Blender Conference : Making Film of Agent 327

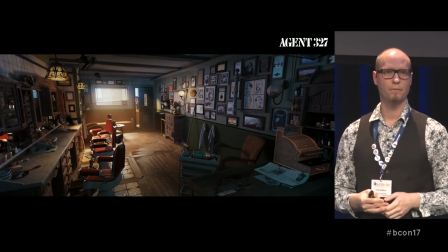None of these shots was actually lit realistically from the window coming into the inside and kind of filling the space.
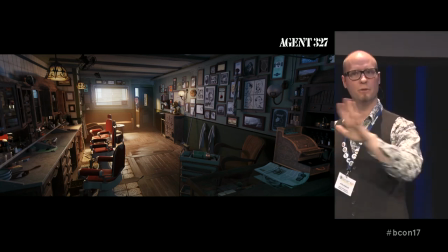We just had to fill everything with lots of huge area lights, kind of like you would light a movie set.
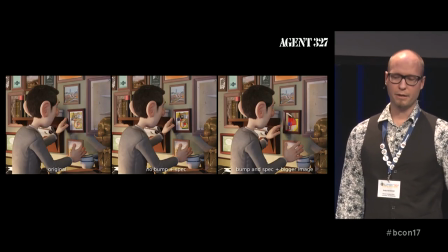Here is a more clear example.
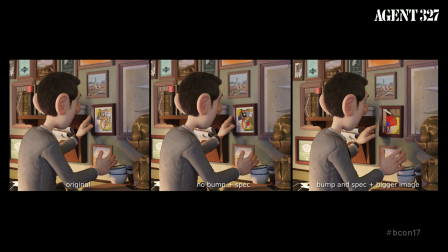There was this painting that the agent is turning around, and we could never quite figure out why it wasn't working.
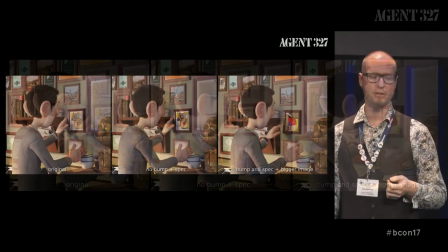So I think Colin and Kjartan, they just suggested to remove the bump,
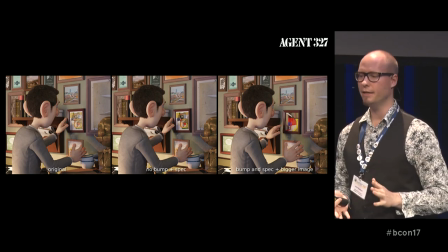making it less complex, and then just reducing the complexity in that painting. and making it bigger. Another thing that is just on a pure artistic point of view, really important is to simplify colors overall when you're lighting something. I think the point where I really understood that is when
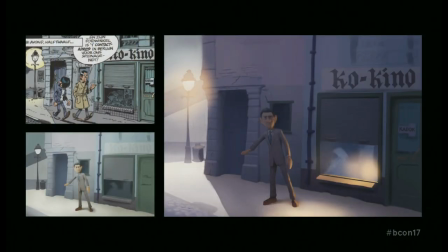Hjartan made all these great paint overs of the comic books, because we looked out at these comic book pages that we're trying to emulate,
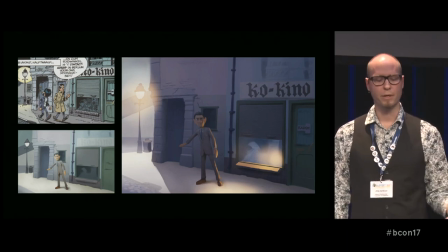And I mean, there are comics and we are making a film, but still what kind of ideas can we take from the color scheme
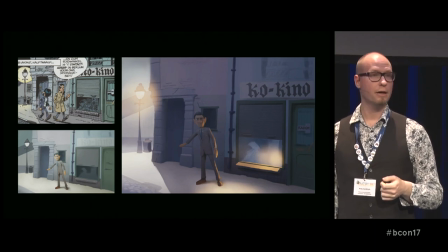into our interpretation? And the colors in the comic books are really beautiful because also the
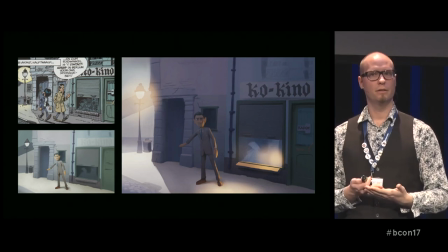paper and the medium it's printed on kind of affects it.
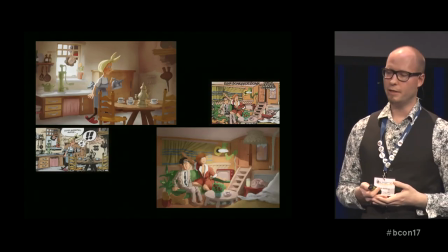This is, for example, a paint over that Kjartan did for the interior spaces,
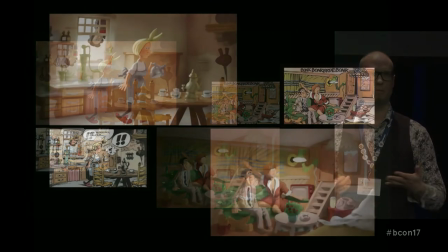kind of just filling the colors and then adding some subtle shading and kind of lighting it semi-realistically.
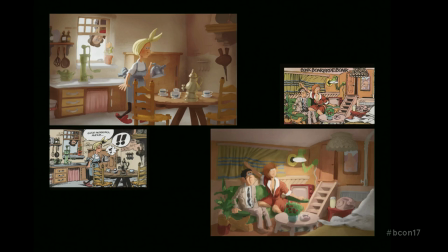But it gives you a really clear idea of how this palette is kind of limited. You shouldn't just make it, you know, add all kinds of colors in there, red, green, and blue, or so.
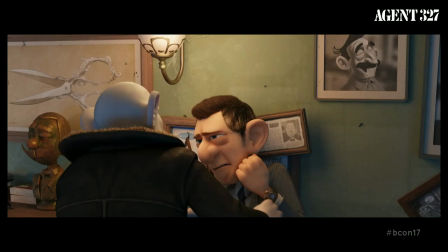It wouldn't work. So, here's an example of a shot in a movie that Pablo lit. and we needed to have a clear understanding to where the light actually comes from.
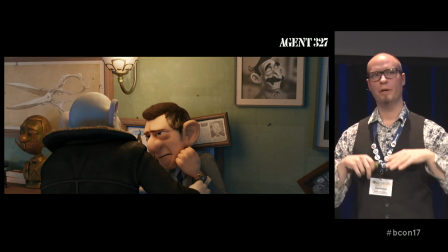So we needed to have a clear separation of outdoor light and
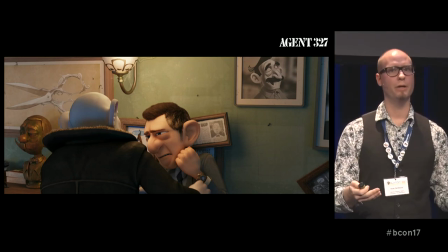interior light because there was this big window that was casting this big,
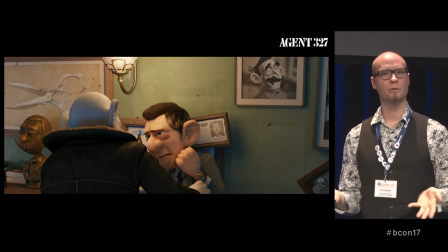you know, it was actually the main light source because there was this bright light coming from the outdoor.
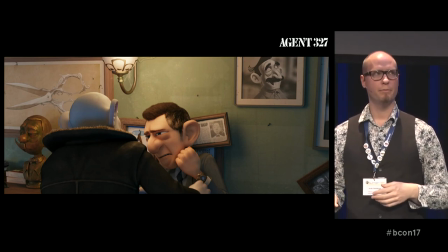And we were trying to balance that with the interior light because the interior light, of course, is very useful because you can kind of highlight the characters in a better way. Most of the action was actually happening from the direction of that window.
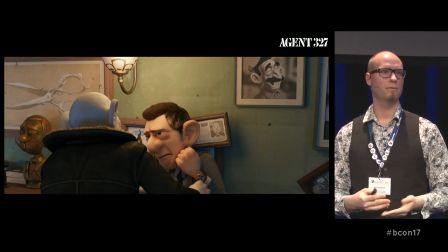So, if we lit it realistically, it would look really flat and not really nice.
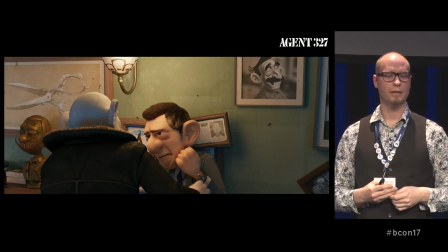So, using these interior lights meant that we had to separate the colors from the exterior to make sure that we still kind of know where in visual space we are. So, we went for the kind of obvious thing.
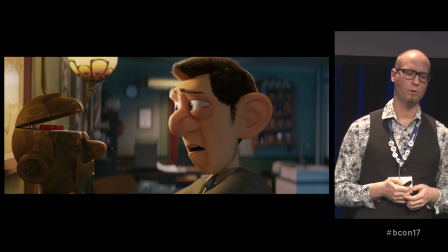So, let's color the exterior light blue. Let's color the interior light yellow.
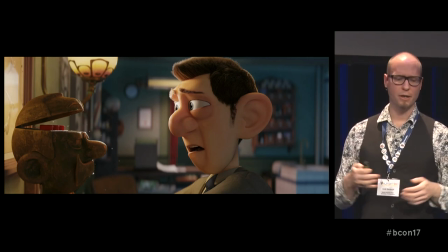It kind of works. Here is an example. Of course, the big challenge was also to make it not look too artificial. And I think that is going to be really tough with the next project to kind of make sure that this
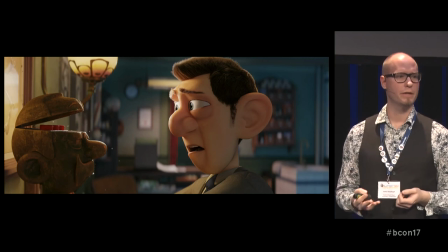natural light still kind of feels natural and not like you put an aquarium in there or so. Here's a good one. Sculpting with light to clarify form and readability, which it's not really obvious, but it makes total sense if you're trying to make characters look appealing because you want to make sure that you can, as a viewer, to identify how they are constructed in that anatomically.
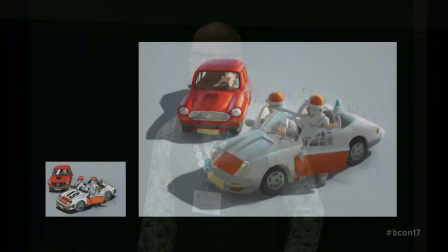And again, a beautiful paint over from Fjartan, where he...
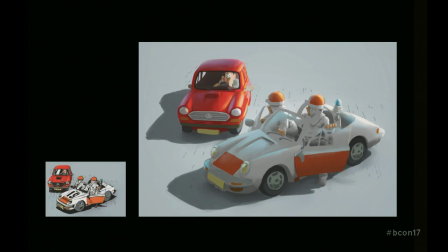I think his idea was because cars are so important in Martin's universe, he wanted to paint over some cars.